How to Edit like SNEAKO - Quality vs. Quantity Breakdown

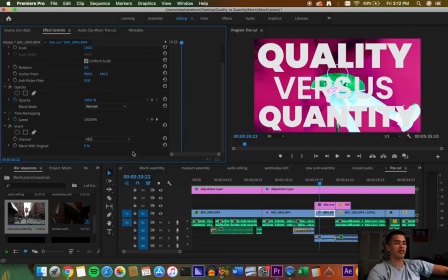So I picked the purple one, and it's called HLS. I don't know what that means, but it looked cool, so I picked it.
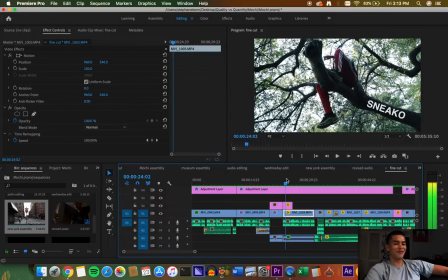Oh god, I'm out of breath a little bit. All right, but is anyone gonna watch this? Like, does anyone care? Are you guys still watching? I'm like 8 minutes in. Yeah, thanks for sticking around. There's cool stuff going on here if you want to see how I'm editing.
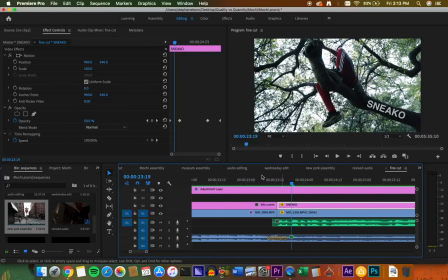So right here I brought in my title screen. Just bring in the opacity, and then you put the text over the tree trunks.
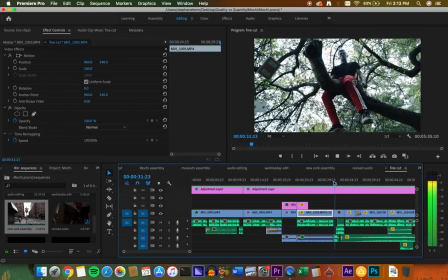Nothing that complicated. If you keep going, you can see that I have this this jump cut of me throwing the cards down, and it's because I'm like, I think at this point I'm like, people think I'm creepy when I play with their kids, and so I go, Where? I add this like DJ sound effect, the record scratch, and then I don't usually do this,
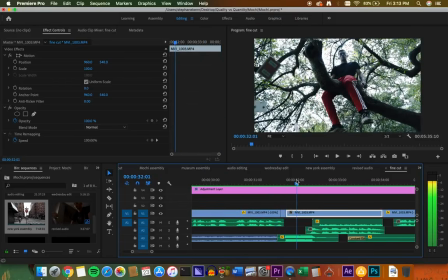but I did a hard cut of me throwing the cards down, and then a freeze frame where the cards are in the middle of the frame. You know, this works because it's signifying that I'm pausing something. If I'm like, hold on, pause, let me say something first, you want to show it visually, and the perfect way to do that is to show cards flying in the air, because the cards don't normally fly in the air.
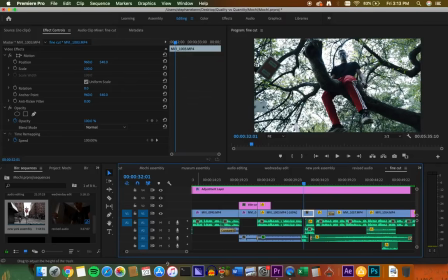Simple stuff. This adjustment layer on the top is color correction. So if you turn that on and off, you can see I use LUTs I've been using recently, which means like a lookup table. Basically, it saves me the time of having to tweak everything in color correction. I kind of just pick one that someone else made, and I picked this one.
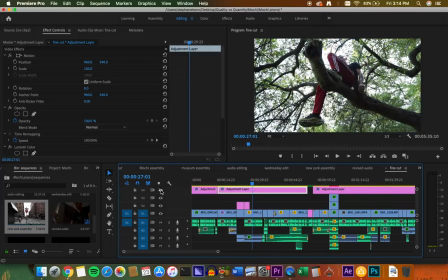I think it's called like just a basic film LUT. And this is the raw footage right here. This is what it would look like without color correction. But with the color correction, it really pops. It really looks kind of dope. And here's without. I think it makes a big difference. This just looks like normal footage you could shoot with the phone. Kinda.
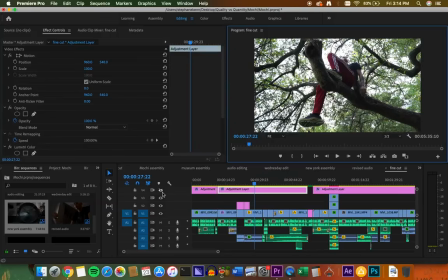But when you put a good LUT on on a camera that has really good quality, it helps bring out the colors in the way that you want them to look.
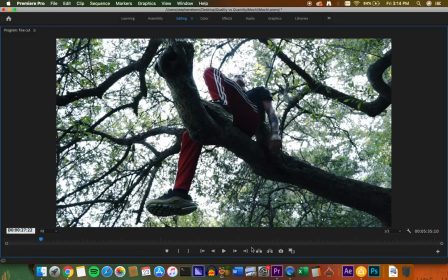If you want to make something cinematic, you always have to color correct it. I think everybody should be color correcting their videos.
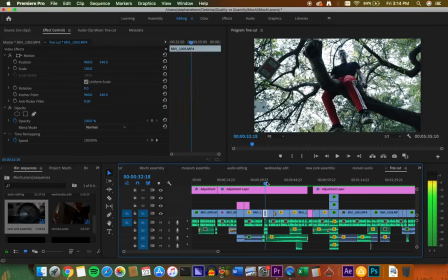Something that's pretty underrated in the YouTube world. So over here, this clip is funny because, so after the pause, I kind of jumped down a little bit. But this is actually, there's two things going on here.
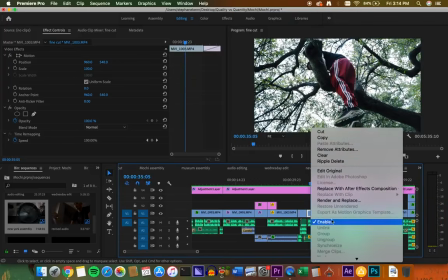If you go to speed duration, you could see that the clip is sped up to 150% of its normal speed, and it's also reversed.
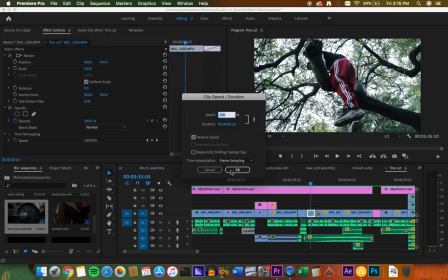So the normal clip is actually me climbing up the tree, but I thought it looked cool.
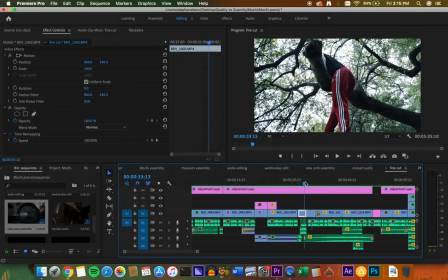Something with my pants here, it just looks cool the way it climbed down, especially when it's sped up.
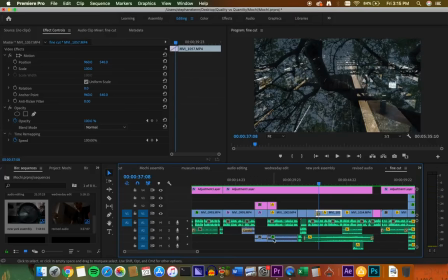I don't know. And then here, I dissolve. Like, that's what this is. I dissolve to this clip because it's kind of like we're bringing you into a story.
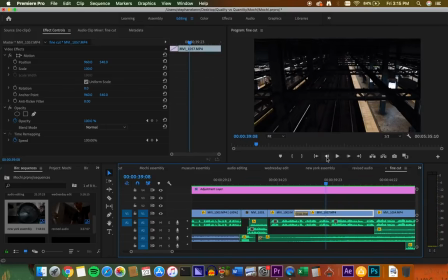You can see the frame is shifting here. That wasn't on purpose, just because I have to wrap my tripod around a fence, and I couldn't get it steady.
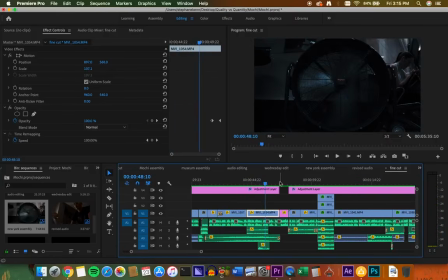But it looked cool. You know, sometimes mistakes work out. I went over this shot with the fan.
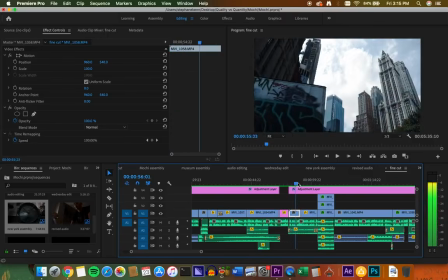This shot was so dope here. So I got in the middle. This isn't even editing, but I just want to talk about this.
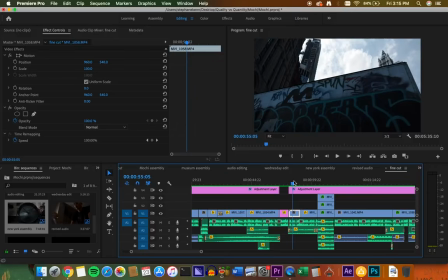Like, I had to get in the middle of the street, and I was waiting for the cars to pass. And I angled my camera up really high, and also zoomed all the way out, so it's the widest angle that you can get to, and it looks like this truck is going round.
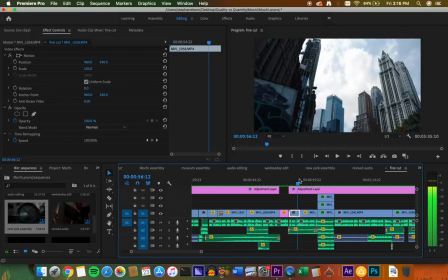So it looks really cool, especially with the graffiti on it. It's a good way to signify transition because you're revealing what's in the background. This is a great shot. Here, there's a couple things going on.
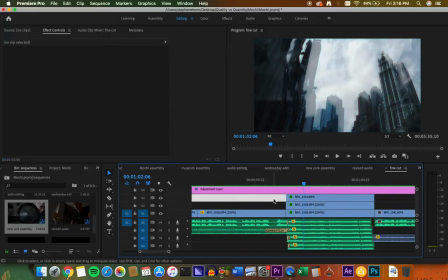So here I'm saying, like, I'm teaching Indian kids how to speak into the fan and make it sound like a robot.
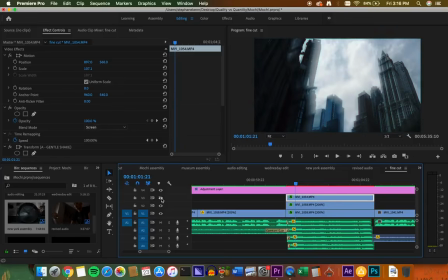And so I overlaid, what did I overlay? If I hide this, so this is a fan here. And I changed the blend mode to screen.
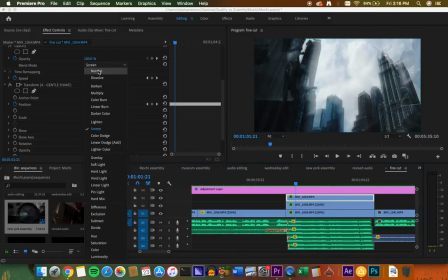And so what you could do, you could probably lower the opacity to maybe 30-40%, but usually the blend modes are normal, which would take up the whole screen. But I wanted it to kind of blend with the shot that I already had. And I also added another effect called an earthquake effect.
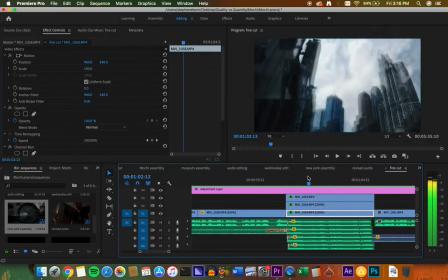Something I downloaded online. It's not that hard to find. Just search earthquake effect, and it gives you that shaky feeling. Especially because I'm talking about like a vibrating sound. You want to see the visual of it. There's this layer here. I'm not sure what this layer was.
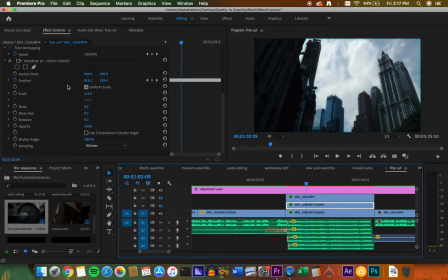This layer, oh yeah, this was just, I duplicated the street,
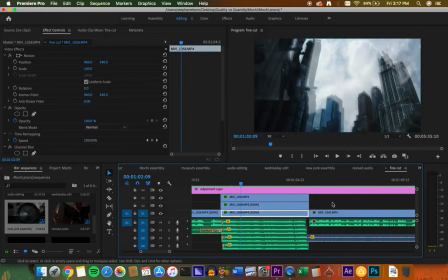and I added another earthquake effect just to give it a little more shake. It looks cool.
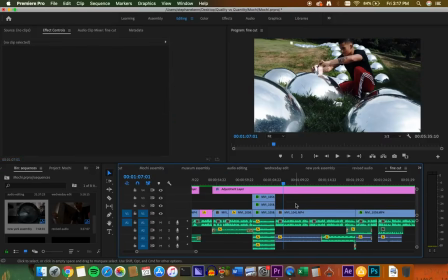There's people upstairs yelling. But yeah, just stuff like that.
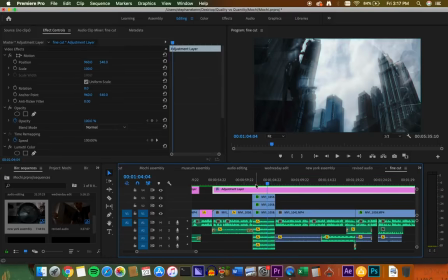So what I do a good job of is, like, people always call this, like, shots like these B-roll, but I incorporate them with my commentary. So every shot is very deliberate. Every shot, I don't shoot with exact commentary ideas in mind, but I shoot with the concept in mind.
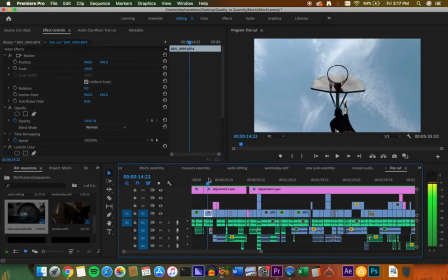So if I'm talking about kids, if I'm talking about nostalgia and I'm talking about people and I'm criticizing society and culture like I usually do,
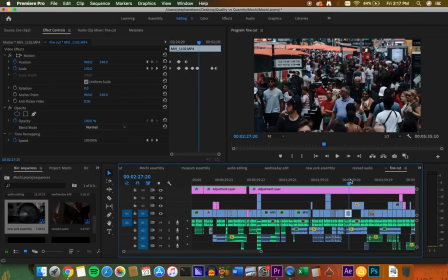I want to get shots of society and culture and shit. So I went into Times Square and I got these shots of a ton of people. And I know that the shot's going to be useful because if I'm like saying like, people are fucking stupid, people are so consumeristic, having a shot of 1 million people in Times Square is perfect for that.
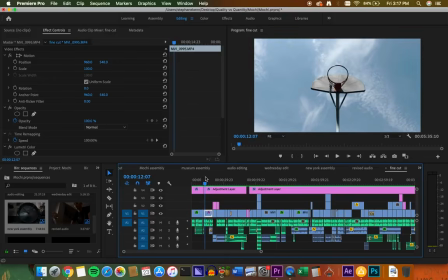So I know that's going to fit. If I'm talking about kids and then talking about nostalgia, having shots of me climbing a basketball hoop,
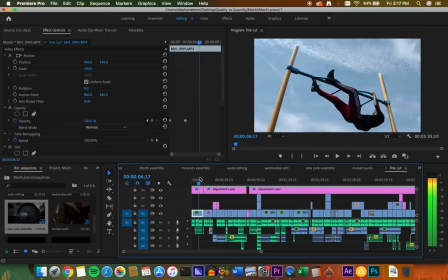like looking like I'm trying to reclaim my childhood, or trying to, like, me, a goofy ass like 6'2" dude climbing a fucking playground thing. It looks funny. It looks jarring because I'm talking about how I miss being a kid and I'm not a kid anymore and I'm finally growing up.
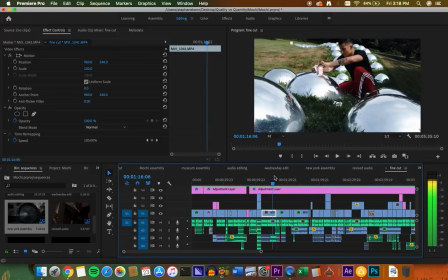This shot was dope. This is at the Nassau County Museum.
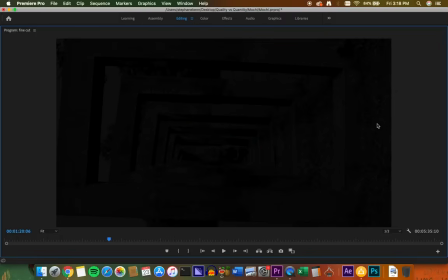Yeah, I love doing this thing of me throwing the cards at the lens because it's a perfect place to cut.
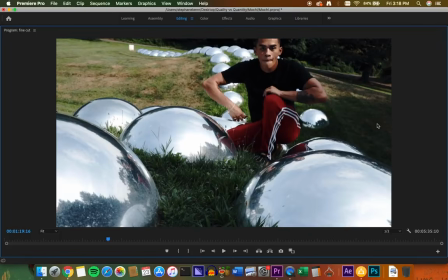Like, right when the cards hit the lens, you can cut to something. And also, I know, like, I didn't, example here, like, I don't know what I'm going to be talking about exactly when I'm in the edit, but I know that it's going to be something
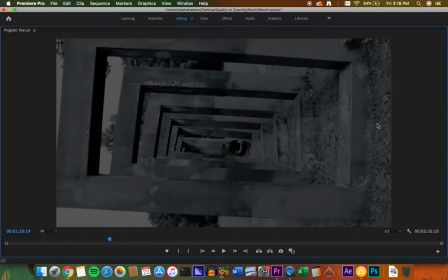aggressive, and it's gonna help me cut, basically.
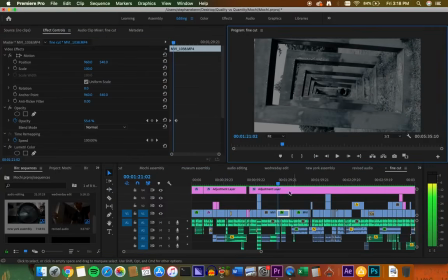This shot was done by my friend.
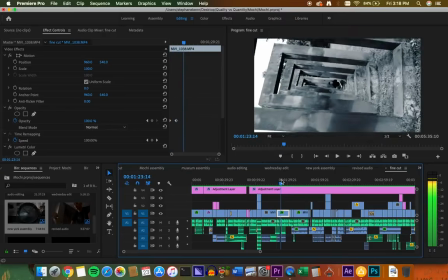I love this thing here because it looks like it's the same size as a frame, so you can go into it.
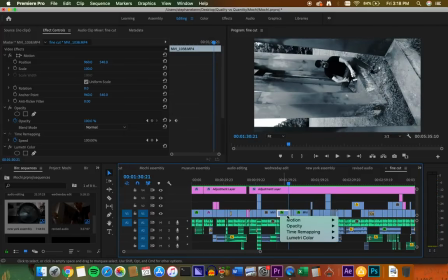It looks so cool. Here, I think I sped it up just a little bit. Let me check.
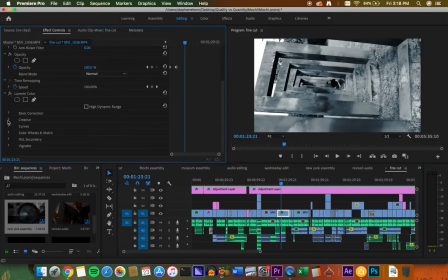It doesn't matter. I think I sped it up a little bit, and it also put another filter on here.
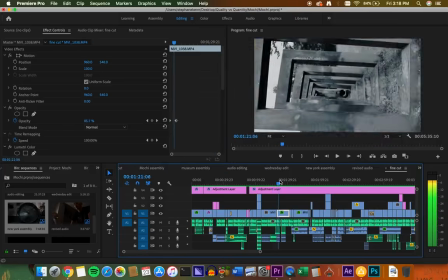It's called SL Noir 1965. Just like a really dramatic black and white filter.
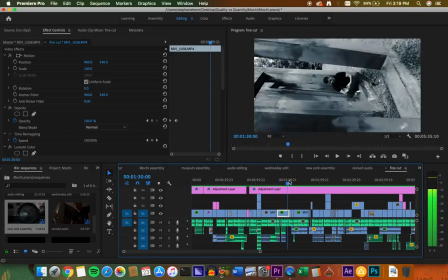Because not all black and white filters are the same.
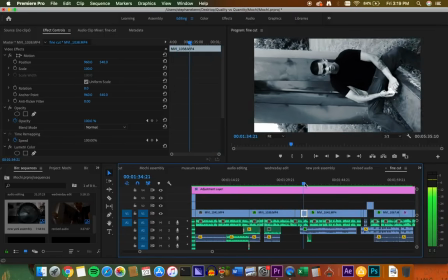There's a freeze frame over here, and then another thing throwing the cards at the lens.
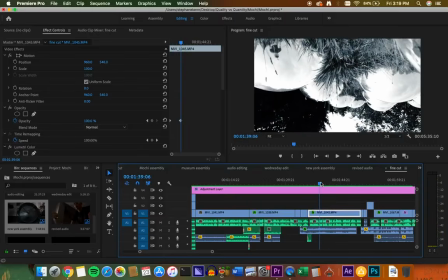This shot's fucking dope. Basically, I turned my tripod upside down and I followed through these mirror things.
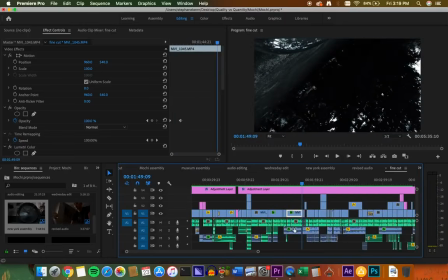And then here's like one of the only really difficult edits that I did.
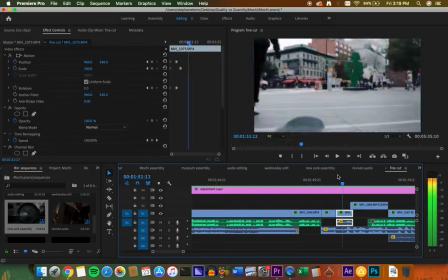And it's not difficult for me anymore because I'm used to doing transition cuts like this. So this is what I'm talking about.
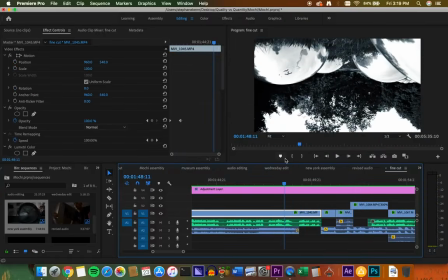I used to do a lot more of them, but I'm trying to be more cinematic now, and I'm trying to use my camera more to be visual. I guess. Like before, it was like I was relying on edits to be really visual, and now I want my camera to do the dirty work or do the work.
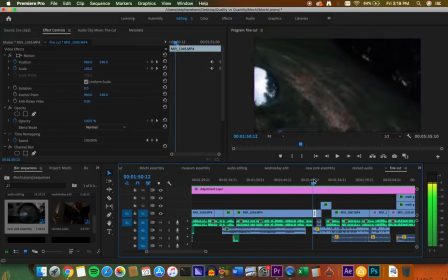So there's three things.
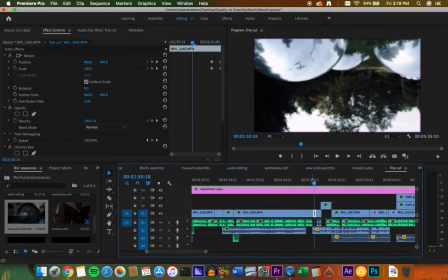One, I have first I'm rotating the camera, then I reverse and speed it up, and I add a channel blur effect.
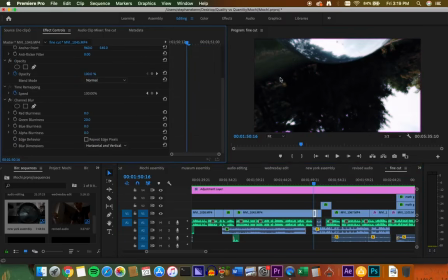The channel blur like gets rid of this like purple glow you see. You can see it, the outline around everything.
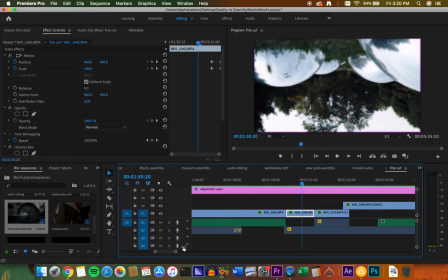I love that effect. It's good. So speeding things up is really good for transitions because it helps you.
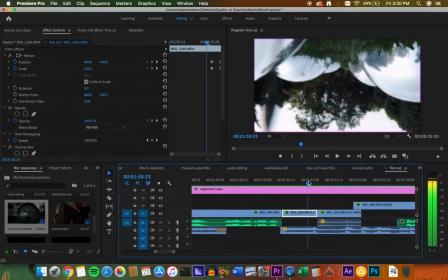Like if you're shooting in 24 frames, you can't really do a lot with the frames if you want to do like flashy edits.
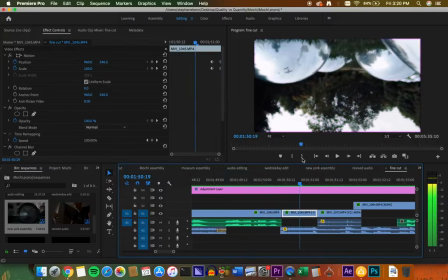So speeding it up gives you more options. And also it's just like, I don't know, it just looks cool.
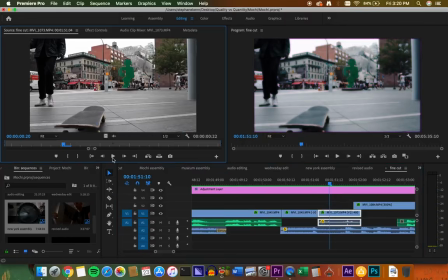This is the best way to explain it. And I had this shot here. The original shot, if I open it up, yeah, the original shot, this guy, it's reversed, but he was doing a trick on the skateboard and it slid all the way to my camera and I had to pick it up real quick.
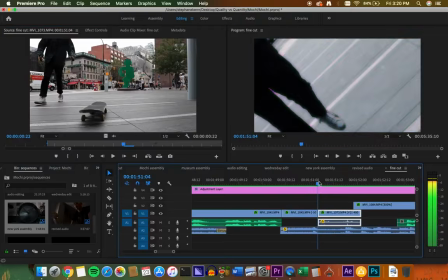And so what I did, and it looks so cool because the skateboard looks like it's coming right at the lens. And so I reversed it and it looks like the skateboard is going away.
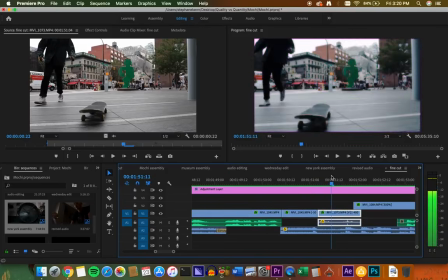And it just flows well with these two shots together. If you have the two rotating shots together, it looks dope.
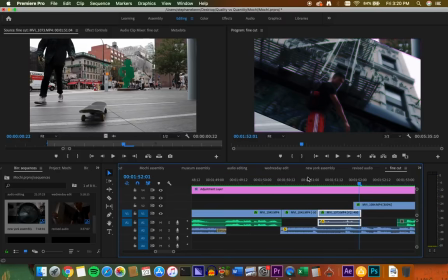It looks very fluid. So you watch it all at once, it's like I'm flipping it twice. And you barely even see that there's a hard cut because it's already in rotation.
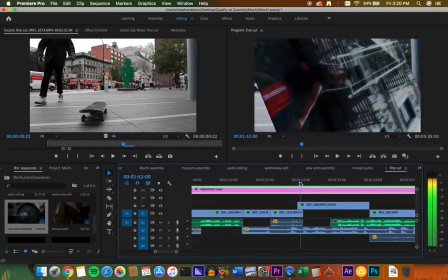And I wanted to do that rotation again, but I didn't have another shot of that. But there's two things I like about this third shot here on the ladder.
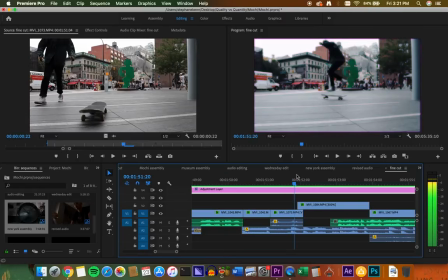One, that it matches the motion of what you see here.